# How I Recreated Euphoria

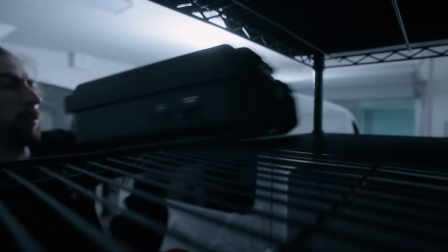Over the years of DPing I found that one of the ways to really improve my lighting and improve my work is to analyze a lot of the footage of shots that I like. So here we are today sitting here with Alan. This is Alan. I'm sure you've seen him on the channel plenty of times before but what we are going after today is recreating this scene from Euphoria.
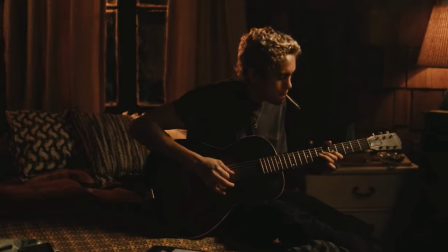So this scene is a shot of Elliot or Dominic Fike sitting on the bed hanging out with Rue, who is Zendaya. This is really just like a two second shot, but I really did love it. So we have actually teleported to Elliot's bedroom, which is actually fake. We're in an office. But it's the only place that we could find that had wood walls, and Elliot's bedroom was sweet and has wooden walls. So what we did is, this bed is not a bed, it's a massage bench, and we put sheets over it, and then I gap taped up the curtains and threw some pillows, got a dog and found an Allen and even a guitar and we're gonna do our best to recreate this.
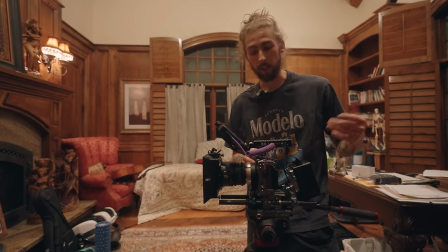So what we have here is the Sony FX3 you guys know I love that I rigged it out for a nice little setup here.
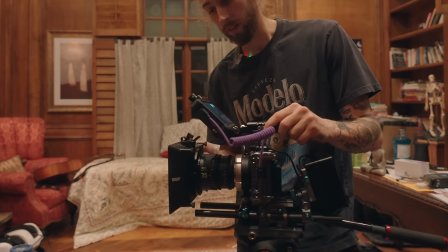We're rocking the Nisi Athena lenses on it because you know I love them and then we've got some mist filters on it there's like a 1.8 on it.
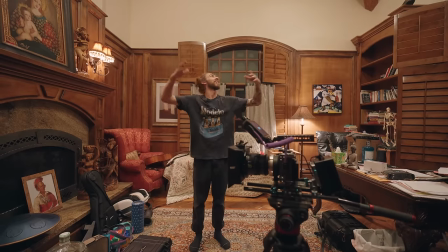So obviously the the lighting in here kind of sucks it's all natural light we've got all the overhead lighting so I want to start with dialing in first camera I want to frame up first because one of the important things is before you light is you want to get your frame right you
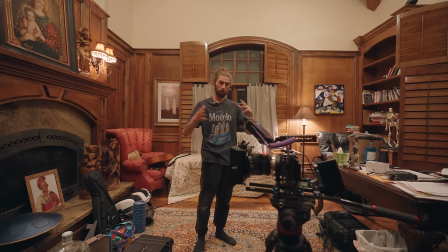want to get your camera right so that way you don't light it for one way and then have to move things and light it again.
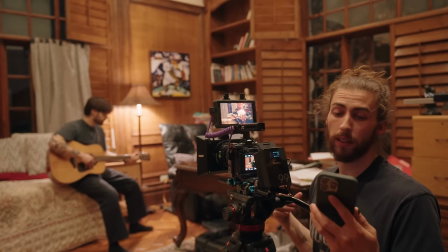Okay so now I've got this shot framed up with the 35mm lens on it. I thought a 35mm would be right but I'm starting to look at the frame kind of neck and neck with it next to the monitor and just really
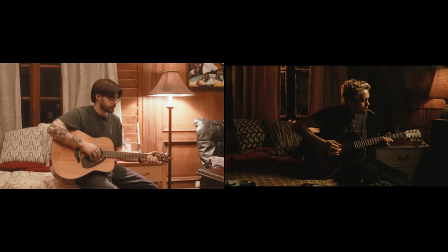what I'm seeing is more something along the lines of this being our shot and I think they might need to move this light over a
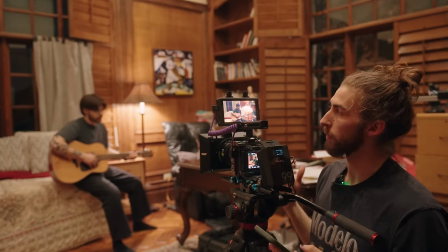little bit as well but something in this world is probably going to be the framing that I'm looking for so I'm going take this 35mm lens off
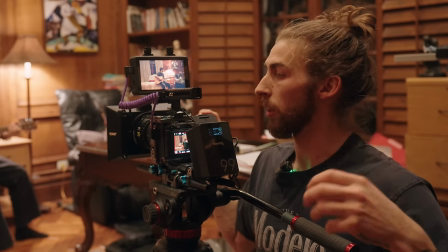I'm gonna swap it out with the 50mm so we'll just see what that looks like so again setting up camera first lens then your framing composition
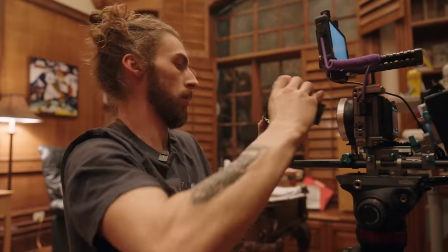then we'll dial in the light from there oh yeah oh yeah bud okay so I'd say we kind of have an idea for the
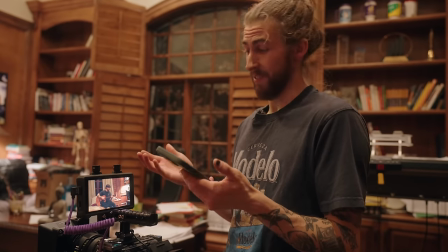framing here again it's not gonna be perfect Euphoria's get a little bit more budget than I do right now so just such is life but I'd say yeah it's
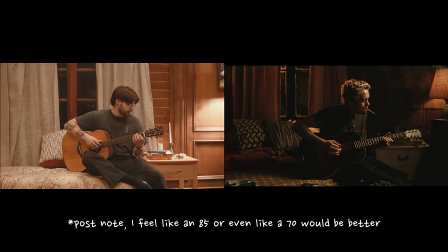probably shot in a 50mm reframing is about where I want it to be I might do a little tweaks
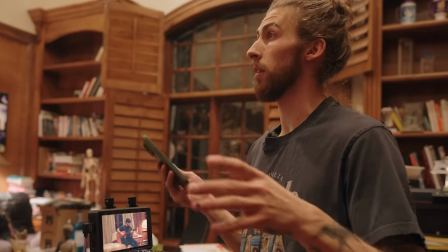along the way what I want to do is kill the house lights and start to get a direction for where we're adding in some lights.
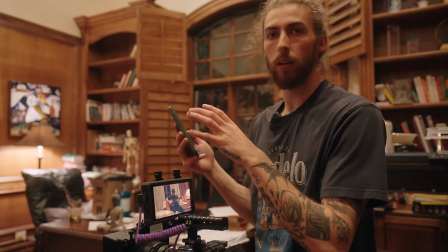But before we just go ahead and throw a light in, I really want to analyze the shot and figure out where the lights are kind of coming from and what's playing where.
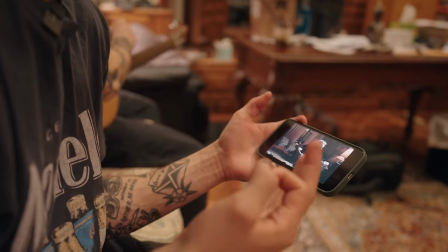So there's a few different lights that are really playing a key role in here. I'd say three important lights. And the first, as you can see Elliot, he's got this really almost hot light on him.
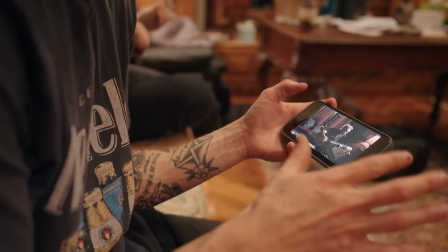What I like a lot about Euphoria in the cinematography is that sometimes things don't realistically have to make sense because I would look at this lamp and I'd be like,
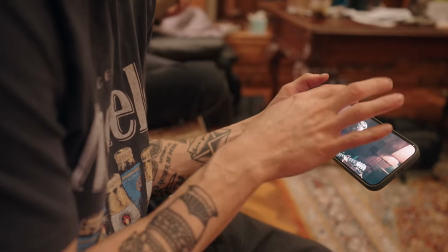there's no way it's throwing this light that far and that bright and that cool toned but I like it it looks really good
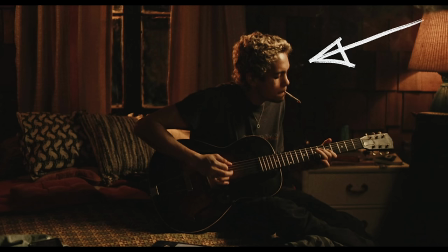so that's one that I'm looking at as our we'll call it our key light and that is a relatively soft source so I'll keep
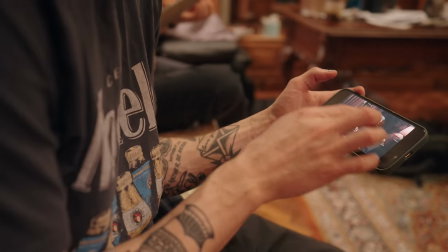that in mind you can see it's casting on his fingers on the guitar but then the other light that we see in here is call it the edge light
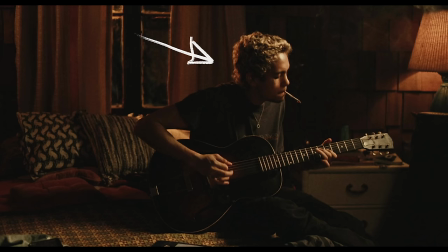this rim light which is this warmer almost like amber warm source and it's coming from outdoors so motivated off of like a sodium vapor outside light so I know we'll need to put a light outside as well.
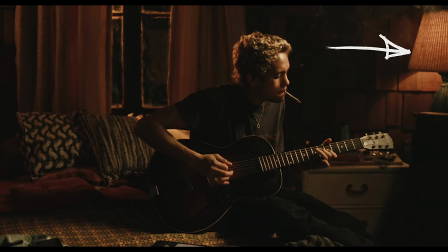And then the last one I see is this lamp here. This is just an in-frame practical so we'll probably throw something in the lamp that we've got there just to dial in a really nice soft warm. So three different fixtures are kind of the key ones and then we'll add in one by one and see how that looks. The first one I want to start with is that key light. So let's try to figure out how we would dial that in. So I'll cut the house lights off and we'll see what we can what we can build up here. So the source that's spilling on Elliot's face it's it's not a hard quality light but it's not the absolute softest quality of light. So I can tell that that source isn't going to be extremely huge. I would love to see the behind the scenes on it because I'd imagine it's somewhat like a light mat or like a two by one panel or something like that.
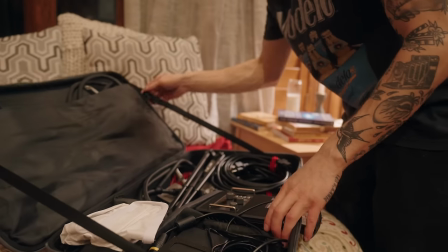So what I'm going to use is an Amaran F22C.
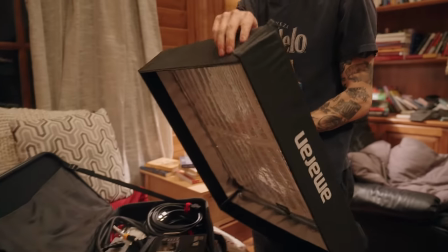It's soft, it's lightweight, it'll probably be about the size that I think is needed to get that quality of light.
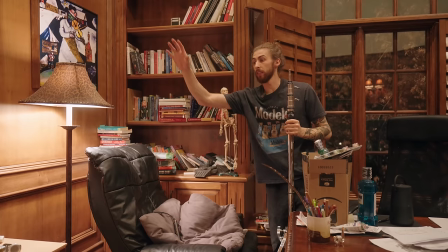So really where I want this soft fixture to fall is like about right here, I think, kind of casting on Allen.
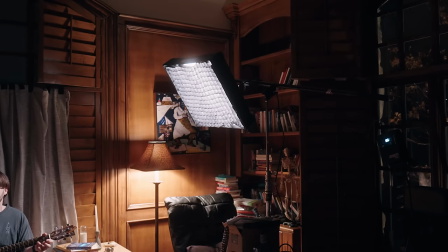Sometimes there's obstacles here. We could move the chair, but it's just a really tight area.